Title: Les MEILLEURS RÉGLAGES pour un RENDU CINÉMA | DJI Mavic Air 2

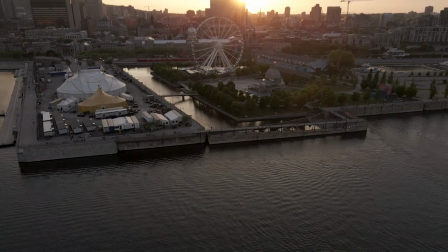497s
Donc la meilleure méthode c'est de filmer à 30 images par seconde et ensuite en post-production ralentir ce clip là à 80% et vous allez voir que ça sera beaucoup plus smooth.
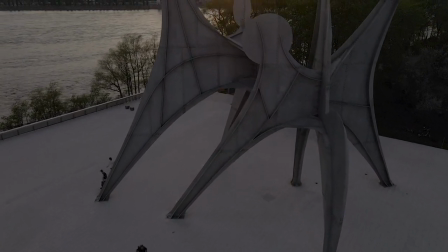506s
Le mieux c'est que je te montre deux clips donc le premier a été filmé à 25 images par seconde vous pouvez voir qu'il y a un petit peu
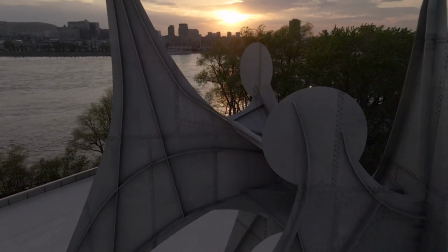512s
de saccade quand je lève justement le gimbal et le deuxième a été filmé à 30 images par seconde puis ralenti et vous pouvez voir que c'est quand même beaucoup plus mousse. Bien sûr ton rush sera un petit peu plus long mais vaut mieux couper une partie de la vidéo et que le rush soit plus smooth plutôt qu'avoir une vidéo saccadée.
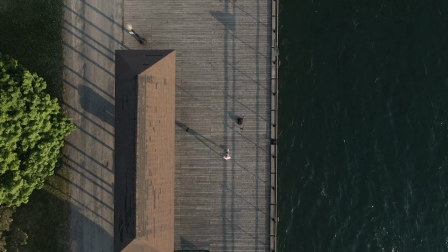526s
Bon après, si vous voulez filmer une scène au rendu réel, par exemple avec des gens qui sont en train de courir ou de danser ou je sais pas quoi, je vous conseille de filmer à 25 images par seconde.
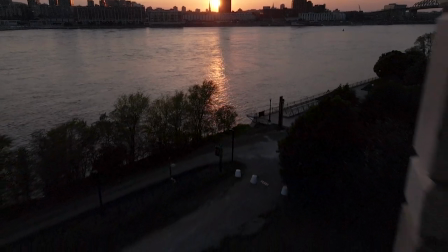535s
Par contre, si vous voulez filmer des paysages ou n'importe quel mouvement de gimbal, filmez à 30 images par seconde. Et dernier point, choisir le mode normal, c'est le seul qui va utiliser le profil d'image Cinelike Day.
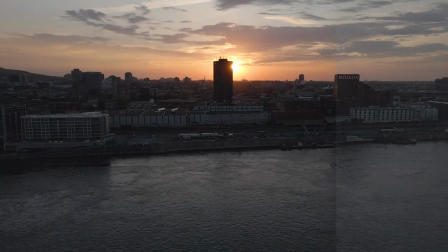545s
Pour rappel, c'est celui qui va vous donner le plus d'amplitude en post-production et c'est ça qu'on veut. Troisième et dernière partie pour la vidéo, les mouvements. Alors j'ai une petite question pour vous, qu'est-ce qui fait que les rushs qu'on voit au cinéma qui sont faits en drone nous font autant kiffer ? Allez-y, je vous laisse répondre, j'ai fait un petit questionnaire là ça. Répondez.
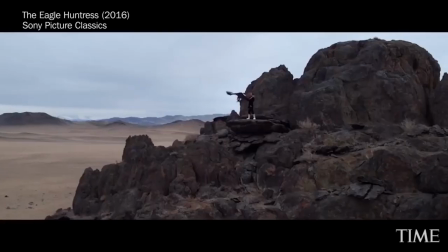569s
Et non, ce qui fait que les vidéos sont aussi jolies, c'est que les mouvements sont ultra smooth.
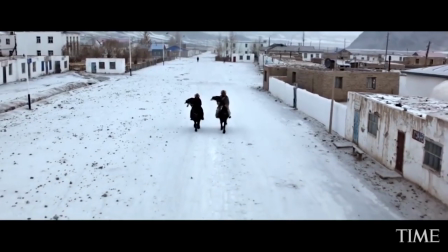574s
Tu verras jamais au cinéma des rushs de drone avec la caméra qui bouge dans tous les sens, sauf bien sûr les films d'action où là du coup tu as besoin d'avoir des mouvements de caméra,
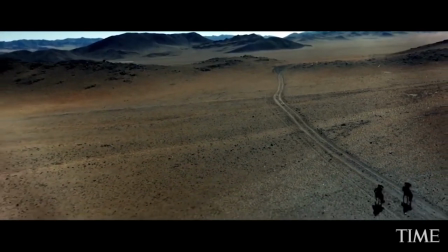582s
mais à 90% du temps, les rushs que tu vas voir en drone au cinéma, ça va être très doux et très smooth. avec notre Mavic Air 2. Malheureusement à l'heure où je tourne cette vidéo on peut toujours pas régler la vitesse de notre gimbal mais bon on peut le faire sur le Mavic Mini donc je me doute qu'ils vont le mettre dans les prochaines updates.
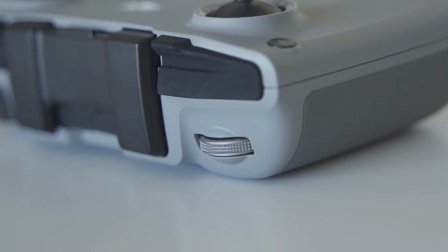598s
Juste pour être sûr je te parle de la petite molette qui te permet de faire monter ton gimbal slash caméra mais on a quand même la possibilité de faire des plans plutôt smooth et ça grâce à la télécommande avec ses différents modes. Alors le mode sport c'est clairement un missile, c'est ultra nerveux et ça va pleine balle.
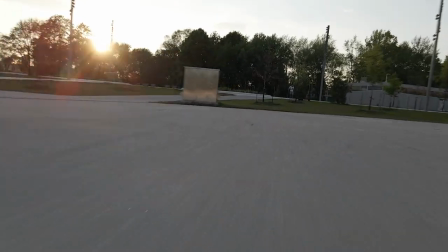612s
Ça peut être hyper utile si tu veux donner à ta vidéo une sensation de vitesse mais le problème c'est que c'est très brusque
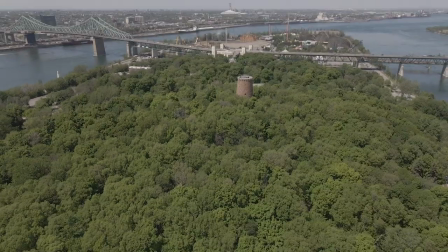618s
il suffit que tu touches un tout petit peu la mallette et bim ça part directement en haut ou en bas donc pour le coup c'est quand même assez compliqué à gérer après tu vas voir qu'avec de l'entraînement ça sera de plus en plus facile dans le mode sport faut vraiment être
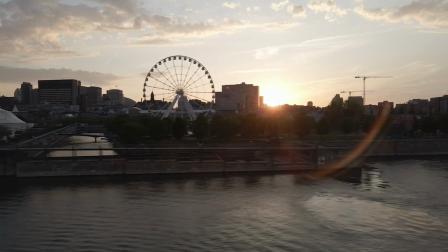628s
doux sur la molette si jamais vous n'êtes pas trop habitué je vous conseille de pas du tout toucher à cette molette là quand vous êtes en mode sport laissez la gimbal tout droit et ça sera très bien le mieux c'est d'utiliser le mode trépied alors déjà les mouvements
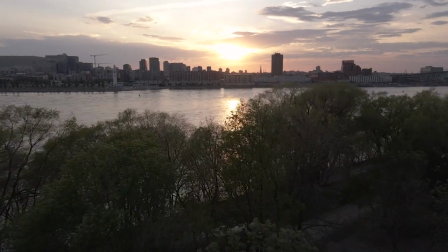639s
du drone seront beaucoup plus lents mais pareil pour tes mouvements de gimbal ce qui fait que tes plans seront beaucoup plus smooth et c'est exactement ça qu'on
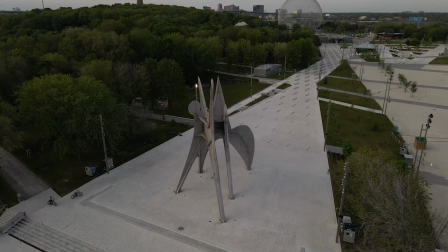644s
veut le mode normal et si tu piles entre les deux, si tu veux avoir un petit peu de vitesse mais en même temps pouvoir garder le contrôle de ton gimbal, tu peux l'utiliser pour ces plans là.
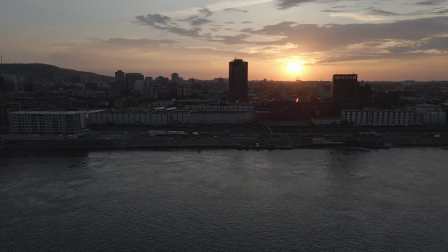652s
On a pas mal parlé des gimbals mais les joysticks c'est exactement pareil. Il n'y a rien de pire que de voir une vidéo avec des mouvements de drone qui sont plutôt saccadés c'est pas hyper joli.
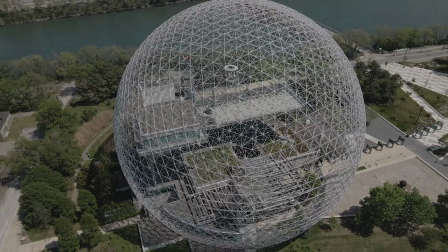661s
Soyez doux sur votre joystick, au pire des cas si jamais votre plan est pas très bien cadré c'est pas grave,
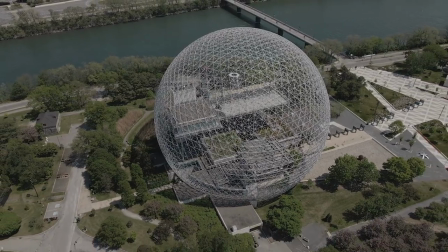665s
il vaut mieux le laisser comme ça et continuer à filmer plutôt que de donner des petits coups de joystick qui vont faire bouger le drone et ça va se voir direct à l'image et ça sera pas hyper joli. En fait si Si vous voulez retenir une chose de cette vidéo, c'est soyez doux dans tous les cas, que ce soit pour votre gimbal ou votre joystick. Ne faites pas de mouvements brusques et vos rushs seront de bonne qualité. Comme d'hab, j'aimerais vous donner quelques tips qui fonctionnent d'ailleurs avec tous les drones et qui vont vous permettre d'avoir les meilleurs rushs possibles. Tips numéro 1, shootez dans de bonnes conditions. Si jamais c'est possible, évitez d'aller filmer dehors avec votre drone quand il fait tout gris.
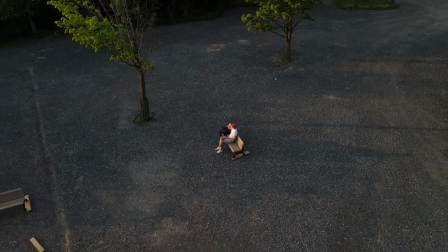693s
Le ciel va être complètement cramé et ça ne va pas être joli du tout. Donc essayez d'aller filmer soit le matin, soit le soir au moment de la golden hour.
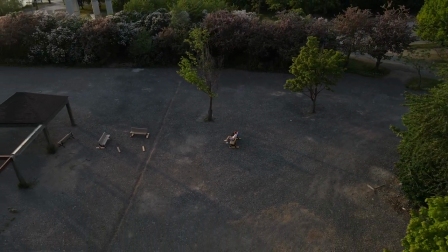699s
C'est là où il y a de meilleures couleurs et en plus les ombres seront beaucoup plus agréables à regarder. En plus de ça, les couleurs seront beaucoup plus chaudes et ça va être plus joli à l'écran. Mais surtout, ne filmez pas quand il fait gris, vous allez voir que ça ne va pas très bien rendre. Tips numéro 2, essayez de ne pas filmer en ultra slow motion.
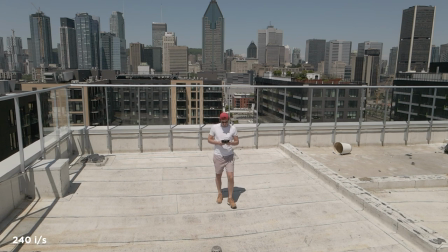713s
Si vous filmez à 120 voire 240 images par seconde, vous allez voir que votre image va être dégradée et ça ne va pas être très joli.
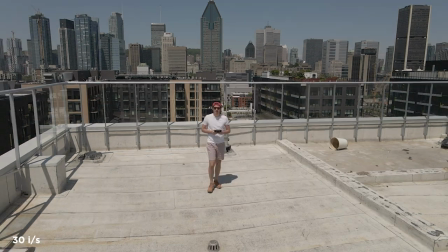719s
Si vous avez besoin d'ultra slow motion pour certains types de vidéos, faites-le. Mais sinon, restez à 30 voire 60 images par seconde maximum. Tips numéro 3, c'est d'essayer de voler au ras du sol, surtout en mode sport, pour qu'il y ait une notion un peu de vitesse et beaucoup de flou de mouvement.
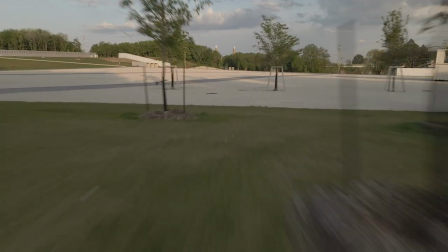732s
Tu n'auras jamais de flou de mouvement quand tu es en haut dans les airs, pour qu'il y ait ce sentiment de vitesse il faut que tu aies des objets ou un environnement qui soit proche de toi pour créer du flou de mouvement. Après faites vraiment attention quand vous faites voler votre drone au ras du sol comme ça qu'il n'y ait personne autour parce que ça peut être très dangereux.